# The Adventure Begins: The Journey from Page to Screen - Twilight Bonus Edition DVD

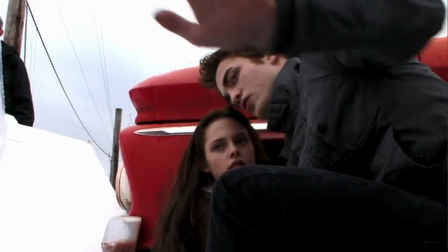16:35 You had to get that amazing connection, where Bella is really realizing he did something extraordinary. She sees that it's not just superhuman feelings that she feels for him, he really is not human.
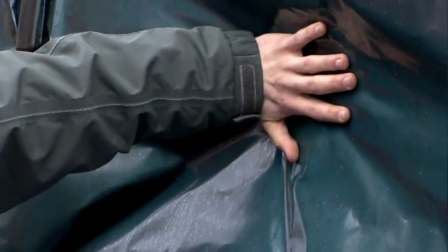16:49 Edward puts his hand out to stop the door, so to make that impact, we had this soft, flexible,
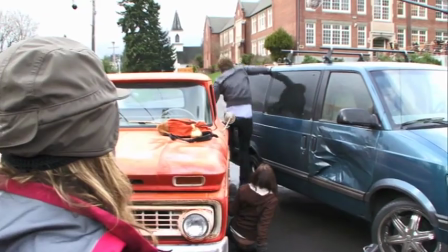16:56 molded door that he could stop it and make that cool effect.
Bella!
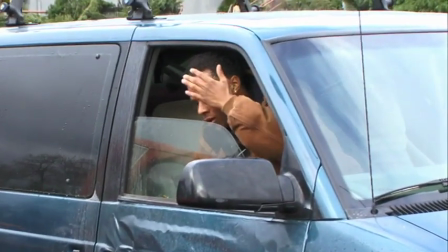17:02 Bella! Oh my God, are you okay?
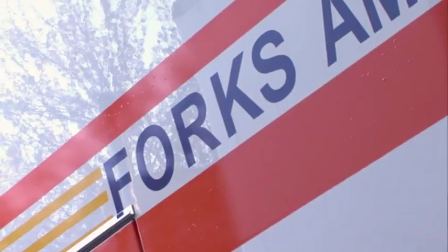17:09 I've got 911 on the phone now. Bella, you okay?
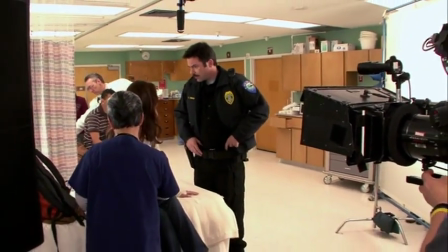17:16 You and I are going to talk. You all right? I'm fine, Dad. Calm down.
Today we're shooting the hospital scene at Forks Hospital.
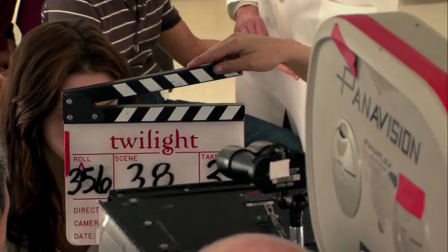17:22 Right after Bella gets in the car accident, it gets knocked down, and so she's kind of disoriented,
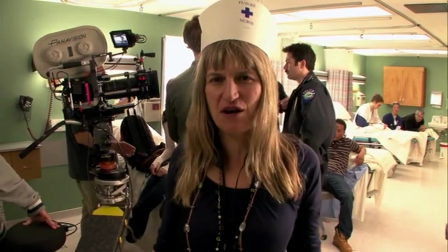17:28 and she's suspecting that something is pretty strange and up with Edward, and even now she realizes that Dr. Cullen's in on it,
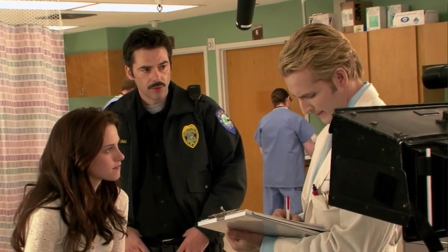17:34 too. Okay, good. I'm about to do it for real. Let's go. Action.
It was amazing. He got over to me so fast.
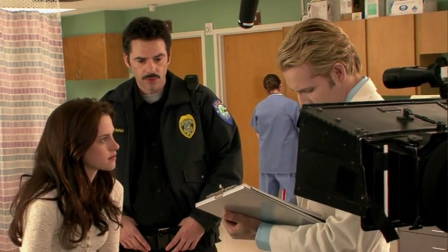17:41 He was nowhere near me. It sounds like you were a very lucky girl.
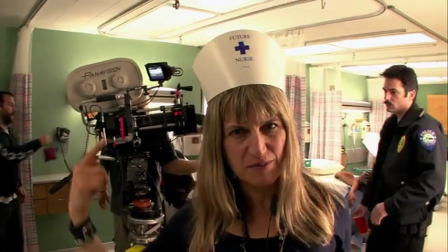17:50 Then cut. So, if this job doesn't work out, I'm planning on a new career. Future nurse?
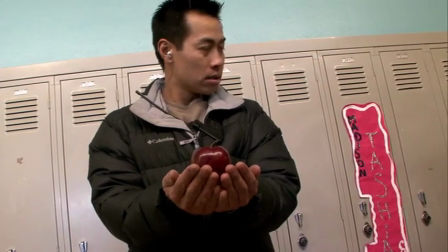17:59 Special effects with the fishing rod, the apple. I was trying to think of how to make that scene in the cafeteria more interesting and come alive.
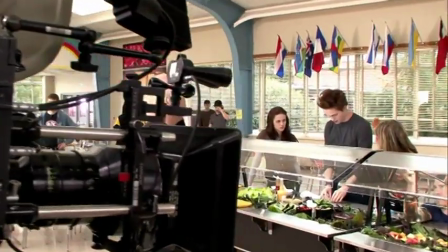18:07 And so I thought, okay, a salad bar is kind of cool. You can be on different sides.
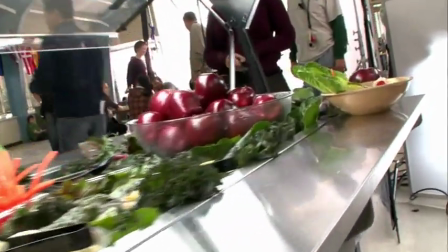18:11 There's beautiful colors and everything. That's kind of how I got the idea. And then I thought, wow, maybe she could have an apple.
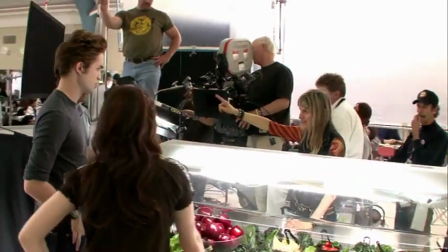18:17 Oh, my God, let's just go for it, and let's just do the book cover. And maybe it's cool or not cool, but I want to at least try it.
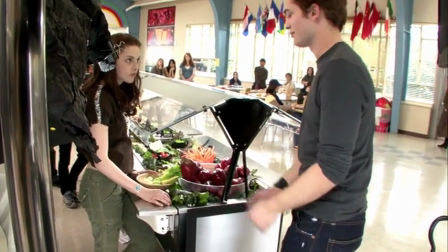18:25 Edible art?
Try it one more time.
Edible art?
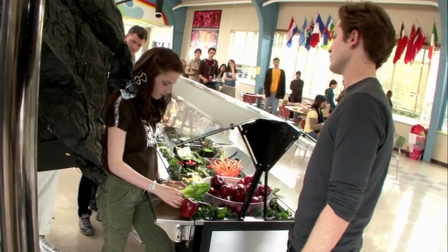18:32 One more time, sir, one more time.
Edible art.
This is really hard to do. Okay.
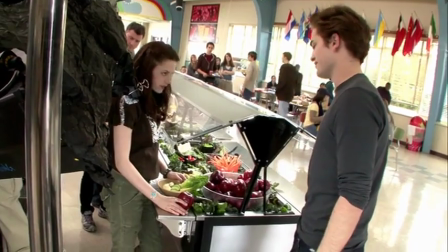18:38 Edible art. Edible art.
Jesus. After we did it like a million times trying to get it right, I was about to give up, but finally take 13 actually worked.
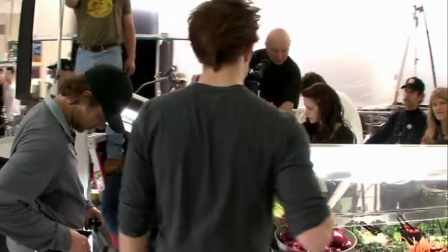18:53 And cut. Perfect. Cutting. I do kind of like it, because if you know the book cover, you've got it for like one-eighth of a second in there.
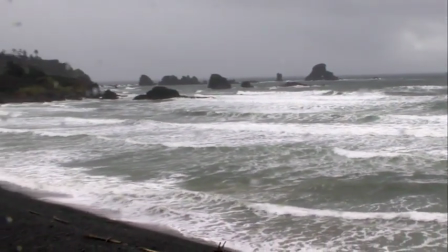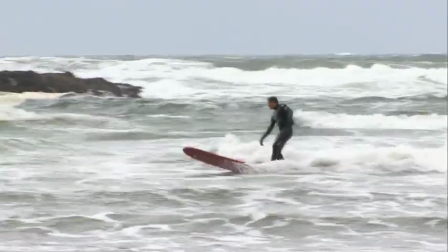19:06 We were all looking so forward to going to La Pusha Beach because we thought this is the one time there's no vampires,
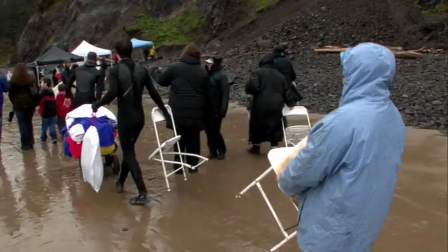19:13 the sun would come out and it can be just beautiful. Then you get to the beach and it's extreme weather conditions.
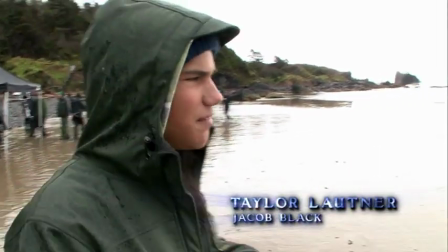19:22 Right now we are on a very wet, cold beach.
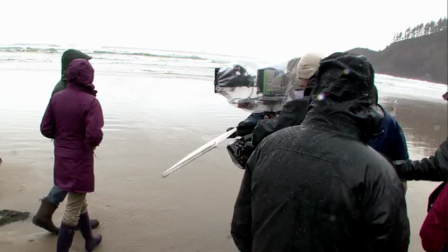19:27 We're filming the beach scene where Jacob breaks the treaty.
What did your friends mean about, you know, the Cullens don't come here?
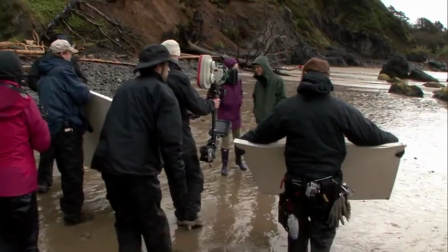19:36 Definitely the most difficult part of this is the climate.
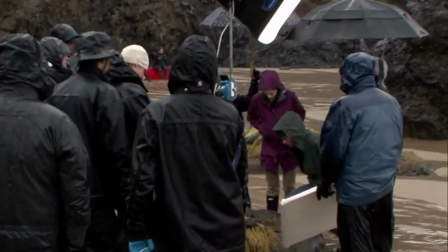19:42 We're here pouring out. We've got a tsunami, but we're still filming. You better go ask the actors that question.
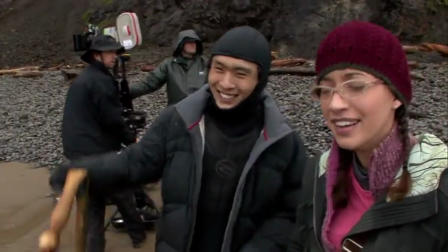19:50 We're getting pneumonia. That's what we're doing. That's why we moved the second scene up into these vans.
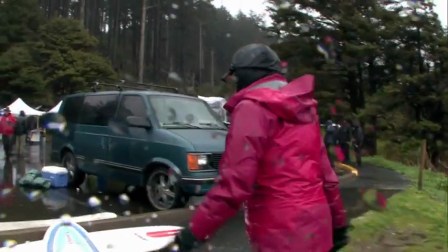19:56 We love our job. It's glamorous. We don't know what to do, but we're making a new idea here.
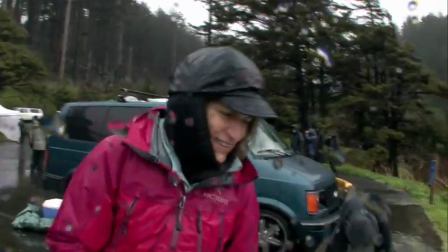20:04 We're going to have everybody in the vans, because they don't want to get out and get wet. So it's a new scene we're coming up with.
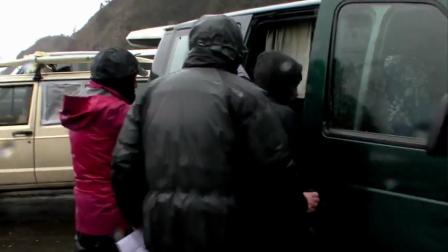20:11 I started going around to these surfers, hey, can we borrow your van, can we borrow your van? And we had the actors sitting in the van, so they wouldn't be quite so freezing.
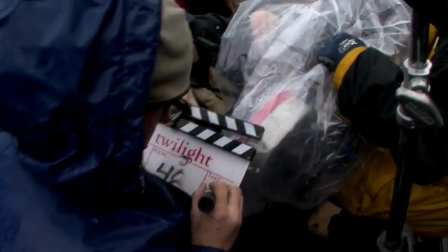20:21 I mean, this is quite a wet day. We suffer for the enjoyment of others.
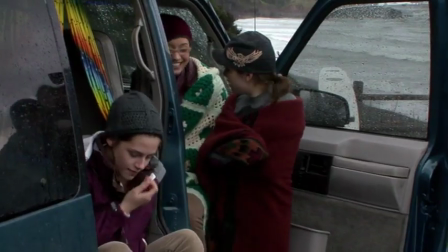20:26 Here we go. Shooting now.
Hey, Mark. Hello. Hi.
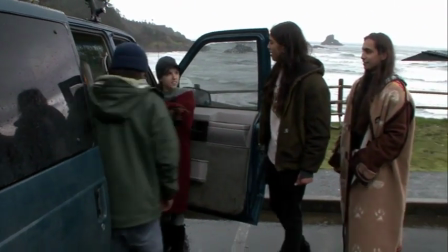20:33 This is Jacob. Hey, guys. What's up?
Yeah, the scene's gone very good.
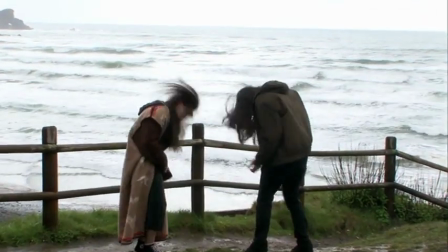20:38 We've met our two other wolf pack people, and, um... Boy, are they interested.